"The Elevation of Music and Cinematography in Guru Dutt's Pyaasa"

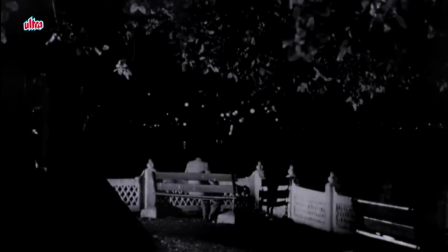8:20 In this scene, Vijay has realized this woman is the one that bought his poems for 10 Annas back at the store.
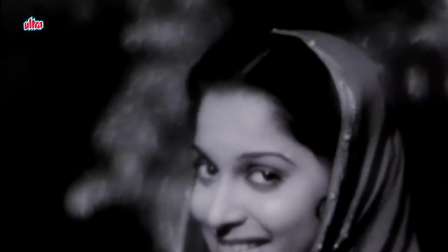8:26 The woman, on the other hand, is Gulab, a prostitute, and she's now using Vijay's poem to lure her customer in.
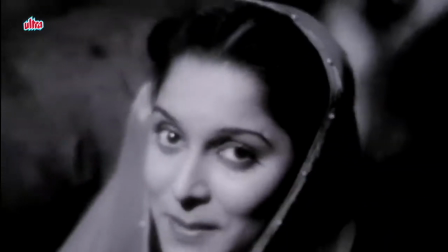8:33 These lyrics are extremely simple.
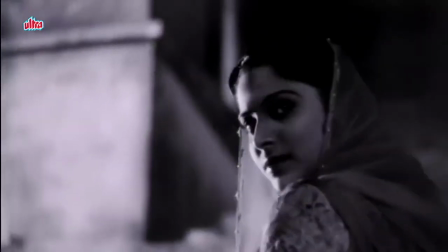8:36 Gulab is generally repeating the main hook of, who knows what you said, who knows what I heard, something stirred in my heart.
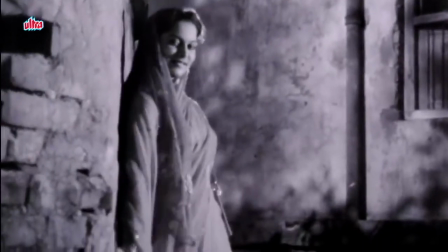8:43 In this number, where characters would usually dance,
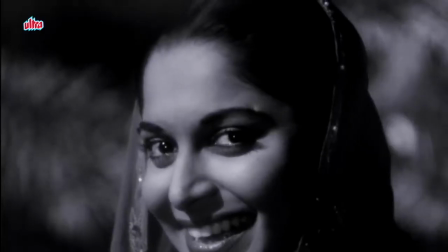8:46 both Vijay and Gulab are mostly static, aside from Gulab's trance-like walk back towards her home.
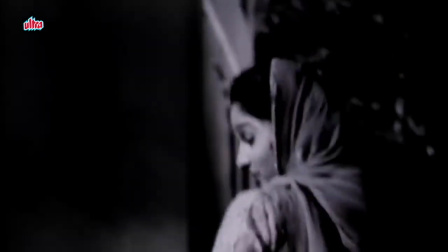8:53 The camera seems to dance from shot to shot the camera follows gulab's
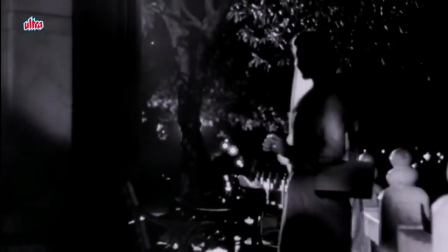8:57 movements very closely as she lures vijay sometimes it centers on her face or her
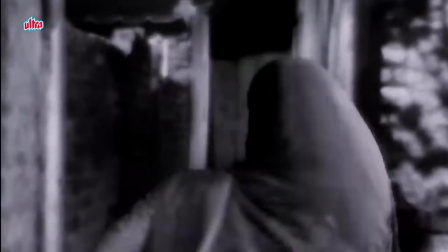9:03 body as a whole the camera consistently following her every movement with an intense
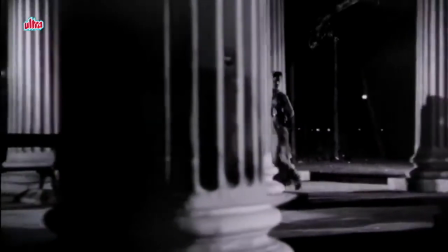9:07 precision in wide shots the camera tracks towards the left and we see
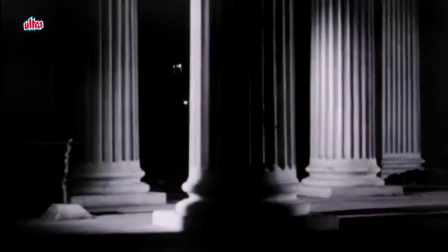9:13 gulab and vijay move between two large columns through light and shadow the columns
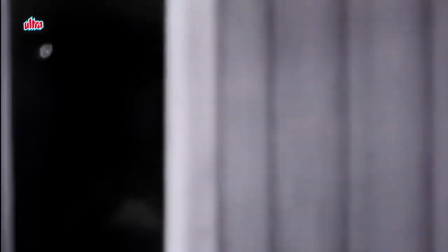9:19 a representation of the relationship of these two characters their misunderstandings are getting in the way of something more,
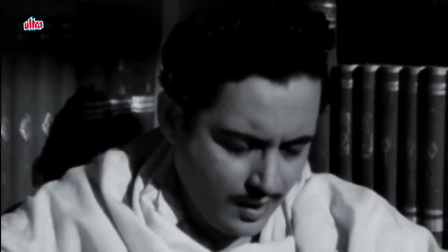9:25 and their differences will keep them separated from each other. In the visually simple, lyrically complex scene for Jeanne Bochese Lotte,
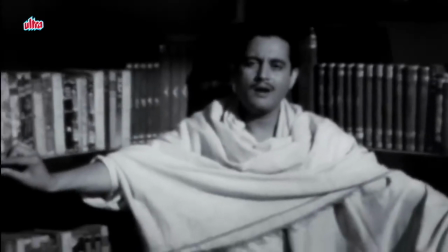9:34 Vajay begins reciting at a party where Mr. Ghosh tricks him into waiting. Vajay, posed as a Christ-like figure in a white outfit,
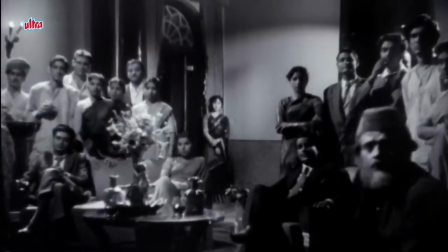9:42 sings a despondent melody as the camera gently tracks towards and away from both himself and the partygoers, Mina as well.
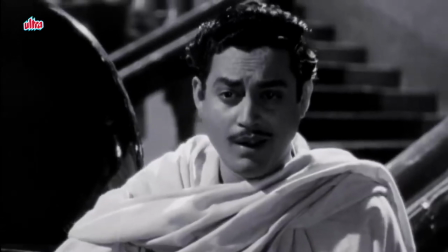9:51 Again, the camera tilts up and down slowly to match the movements of vijay's
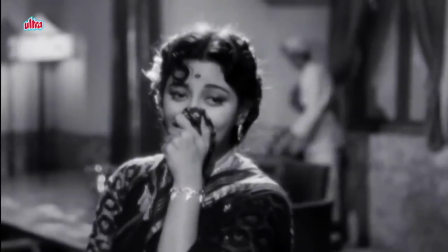9:56 head when he begins to belt the lyrics the camera zooms out quickly a
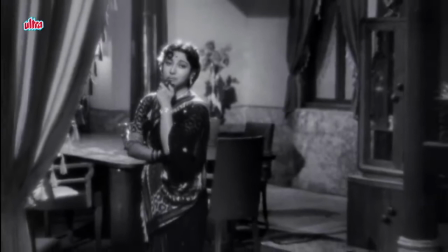10:00 harsh and intense contrast of the smooth pans and tracks from earlier in the song
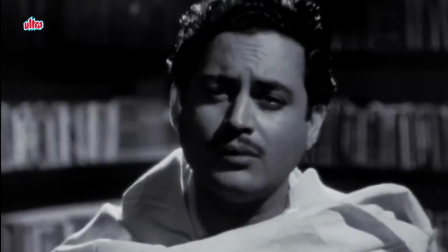10:05 the camera floats through the scene it sways and lulls with the
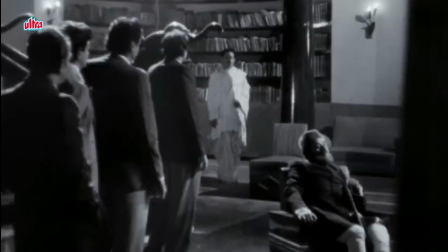10:10 song giving the viewer the perspective of some of the most important characters thus far as
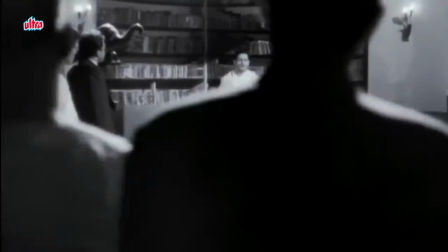10:16 well as illuminating the distinction of class versus class and artist versus product.
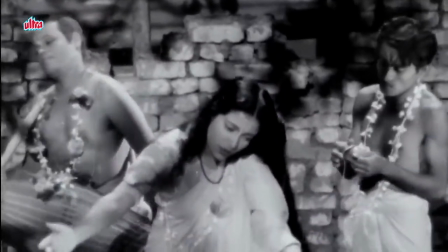10:22 Guru Dutt's mastery of the camera and his ability to infuse the works with a truly musical sensibility,
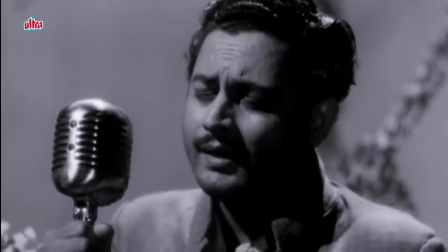10:29 whether in an actor's movements or the dynamic use of the camera, make his films experiences that audiences could still find exciting and enthralling.
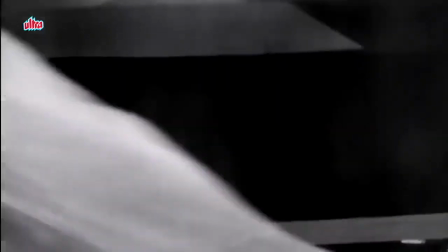10:38 His cinematic genius allowed him to create a full-blown patchwork of stories and songs that breathe together and seduce the viewer.
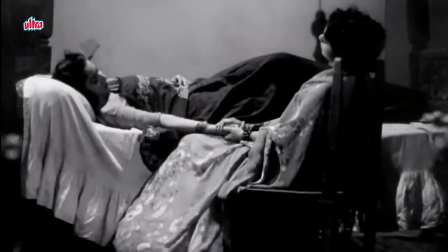10:47 As Piazza moves between tones, themes, and genres, Dutt flows every element with control and consideration.
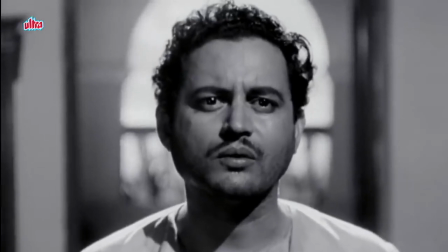10:55 His work has elevated him to a true cinematic legend who will be remembered throughout history.
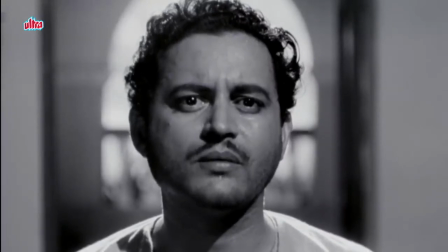11:00 As Gulab now ironically says, if only you could see this with your own eyes.
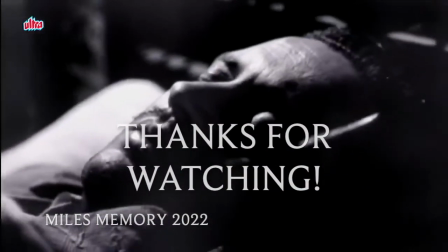11:08 Thank you so much for watching this video and hello to all my viewers from india apologies i'm butchering the song titles but i hope i did some
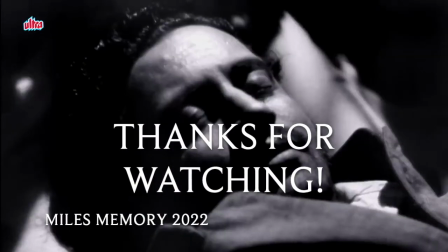11:15 justice to one of my favorite films of all time this was adapted from a paper for my indian cinemas class way back in 2019 and i
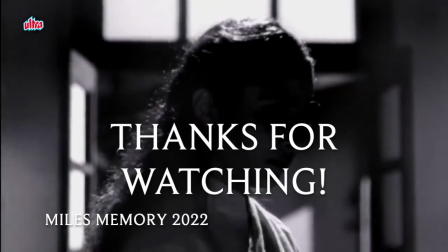11:22 have a couple more papers from that and another indian history class i'm probably going to make videos from too so let me know if you guys
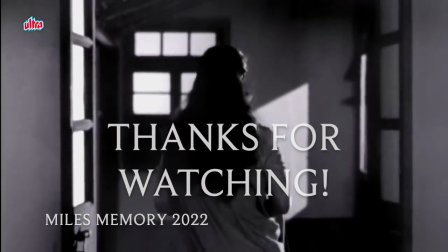11:28 are interested anyways if you like this make sure to like and subscribe thanks for watching and i'll see you next time.